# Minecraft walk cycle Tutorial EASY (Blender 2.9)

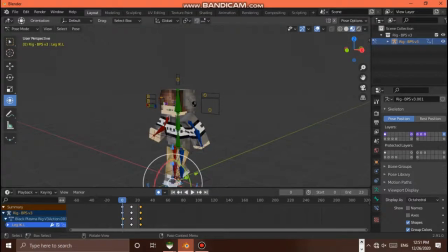[8:16]
If you want to get into a lot of detail, there's really not much we're going to do with the arms. Don't want to look in a lot of detail. Alright, so first of all, make sure it frames 0 on the floor.
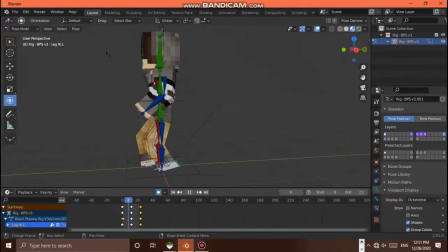[8:30]
Now, whichever leg is going forwards, now you want to do this. So go to frame 8.
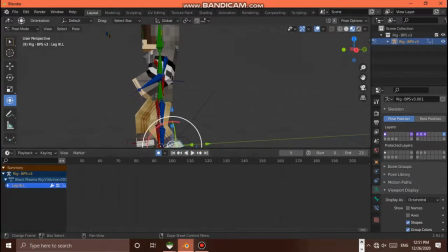[8:37]
Hold up, let me expand this. Need to be zoomed in. Need to be able to see where we are. Properly anyway. Okay. Go to frame 8. Move this over here.
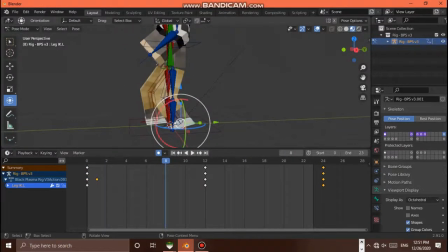[8:54]
And, well, with mine, the right leg is going up. So we want to move the right leg up a little bit. Hold up. And to where, but not too much, because if you do it too much, it'll look like he's just like trying to be an idiot.
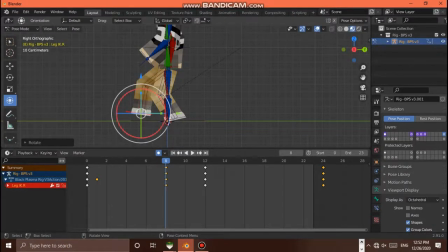[9:11]
So here, just a little bit up. There we go.
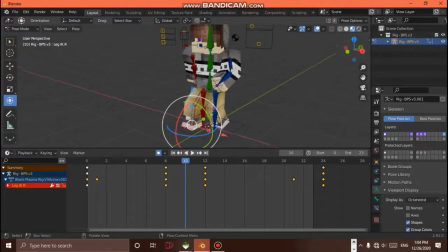[9:16]
So that's it for the right leg. Now we need to work on the left leg right here. So, as you can see, you know, it's here, raises up, so go to frame 21,
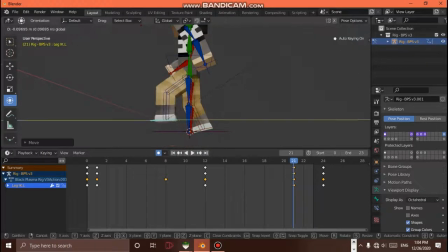[9:32]
and go ahead, bring it up, move it out, give it a decent step, decently high, but not too low, and boom. So there you can see his foot kind of hits the ground, because who just can slide and move at the same time?
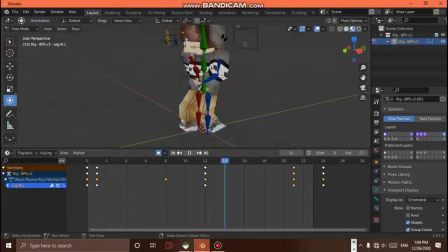[9:51]
So that really, I think, I mean, yeah, that finishes up the Sorry, that finishes up the feet. And it looks good. The feet are actually particularly easy to animate.
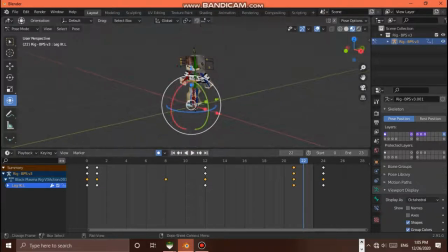[10:06]
The hard parts now are the arms. Now the arms, you might be asking, well, the arms are still shuffling. Yes, they are. That is something that I'm not very good with, necessarily.
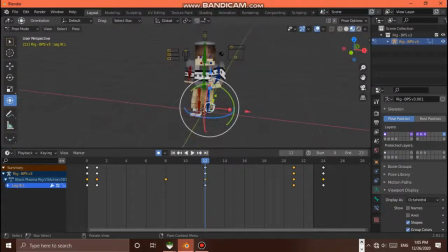[10:22]
So can't really give y'all much on the arms, but to kind of give it a little bit more strive to it, go ahead and click on the torso bone. And I know that we like turned it adjacent, not adjacent, the same with with the hips.
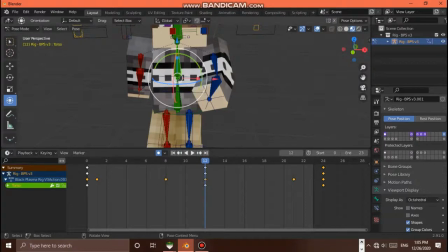[10:37]
I mean, the hips bone. But to give it a little more of a strive in it, so here we are.
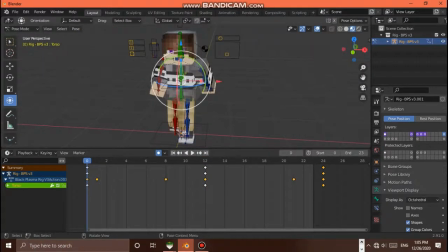[10:43]
Go to frame 0 and turn it opposite of the hips to kind of give it a little. I mean, it might look like, oh, it's twisting, like I said earlier, it's twisting. But if you do it slightly, it actually looks pretty decent. And you've seen plenty of twisting where animators do that, and that's fine.
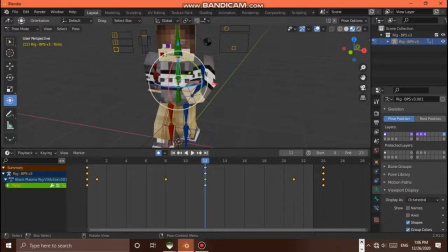[11:02]
Alright, so next go to frame 12 and turn it this way. And that'll then go to frame 24 again, turn it the other way.
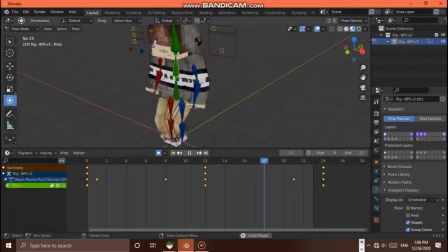[11:17]
And that'll give the arms, that'll kind of, that'll kind of give it some more strive to it. So wait, so first of all, look at where he is here.
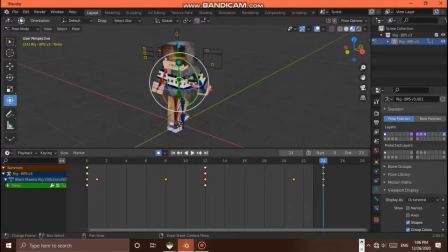[11:33]
Where he is here. We don't want the bone to snap, and to keep that from happening, go to frame 24, click Shift D to copy the keyframes, drag them back, click and paste them at frame 0 so that it doesn't snap.
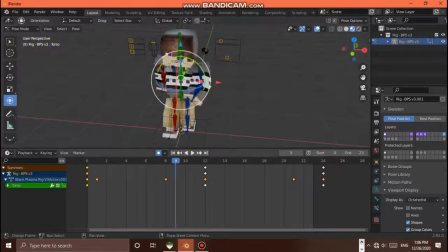[11:48]
Here we go. That'll kind of see, and as you can see, actually, it actually slightly makes the arms look better. It keeps them from looking like they're still shuffling. And so, there we are.
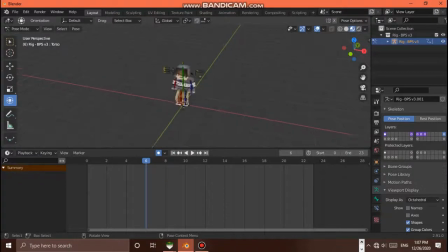[12:03]
Well, we're not finished yet. Still need to make it move and stuff like that. The head, I mean, I'm not good with the head. Like with the bobbing of the head. I am still a beginner, so please don't hate on me. But I guess we could help.
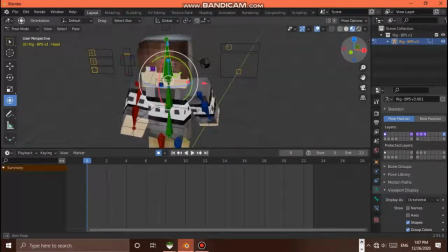[12:22]
Well, what do you think?